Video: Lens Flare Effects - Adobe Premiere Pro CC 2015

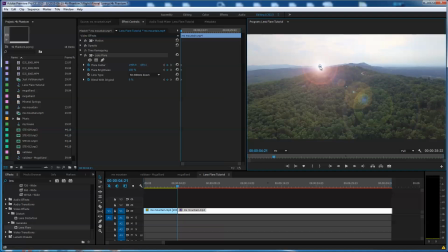173s
so I'm going to do that right there and maybe right as I begin the flare I don't want it to be at 100% right I kind of want it to sneak in on me I'm going to say maybe 60% right here at this point so it's going to be like that and I'm going to advance forward a little bit
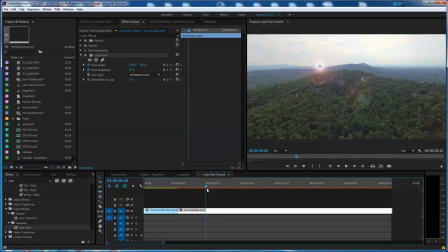195s
and let's let that thing get to 100% right here 100 hit tab and you'll see it puts a little keyframe in there now the camera has moved so my son needs to move too at this point I'm gonna grab right there I'm gonna
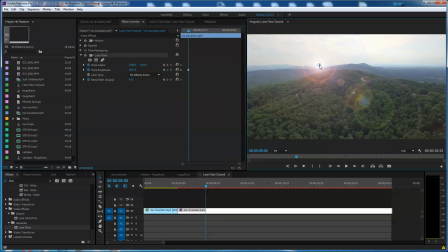211s
pull that up just a little higher like that I want to stay like I say in that notch this may or may not turn out great I don't know it depends on how patient you want to be with me as we work on this here we go here we go here we go at this point and maybe I pull the Sun down just a little bit more we want this to
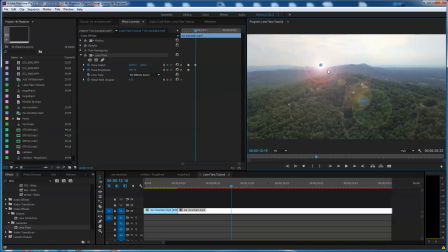231s
kind of change over time and what's happening all the lens flare stuff here is moving in relation to where I put this dot I did it wrong way didn't I control Z grab the wrong
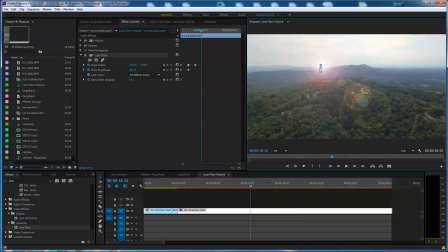248s
thing here there we go I want my son to be right along in here again. Okay. Let's keep on moving forward a little bit more.
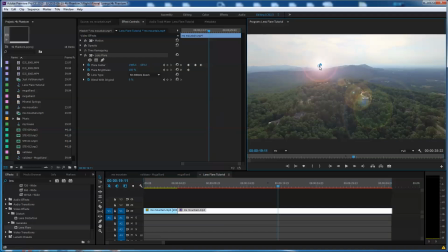263s
Again, let's move just a little bit more. It has to stay in the same place.
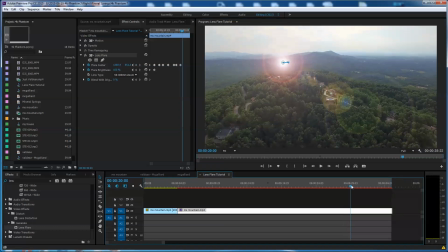271s
Okay. Move forward just a wee bit more. Look at this. Look at this. The sun is going down into the valley. We can't have that. it has to move up again and
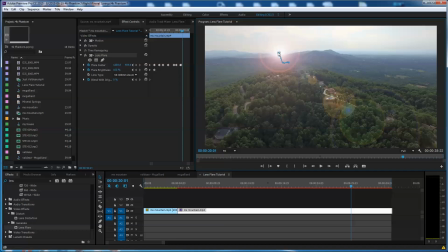288s
it has to move up again some more move
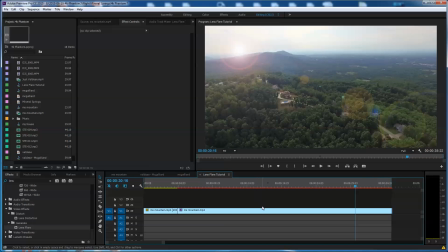296s
forward a few more lens flare it's kind of painstaking sort of thing to make it look real but that's the challenge isn't it making it look real so
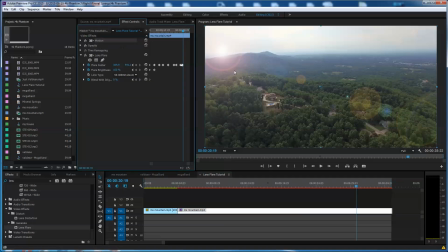312s
at this point I would say our lens flare is actually off the map and this baby needs to be like way off screen here like this and
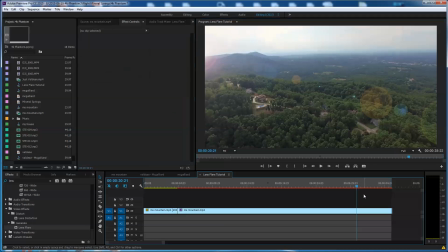325s
at this point I'm gonna say lens flare bright so let's move forward just a couple more frames and click one more time actually I need to go back I'm
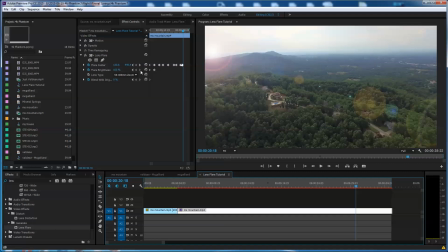341s
gonna go back to right about here maybe I'm gonna put a flare brightness keyframe in right here I want this to start fading out. And at this point, maybe my flare brightness is going down to like 30%. And
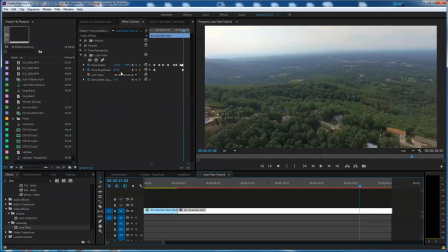363s
then on over here, it's down to 0%. Now
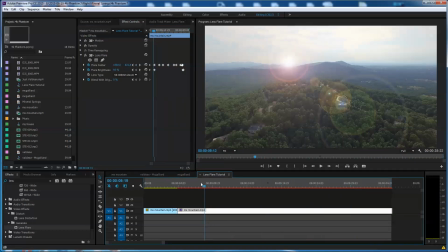371s
we've got a flare creating an artificial sun. And the other thing I'm going to do, I'm going to let this fade in.
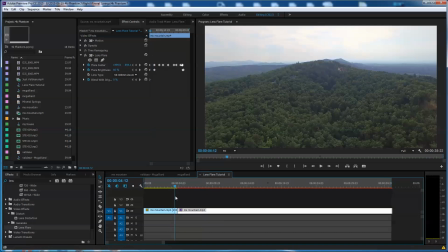379s
I don't want it to be something that starts super abruptly here. It goes from nothing to all of a sudden it's there. So I'm going to do a C-R-O-S-S over here for cross dissolve. And right there is cross dissolve. I'm going to cross dissolve these two together.
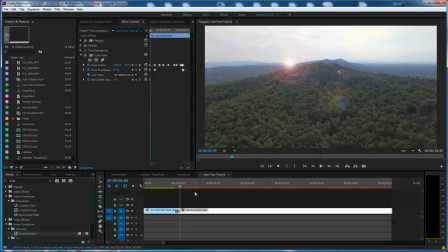395s
I'm going to save this and then we're going to render it out and take a look and see how it turned out.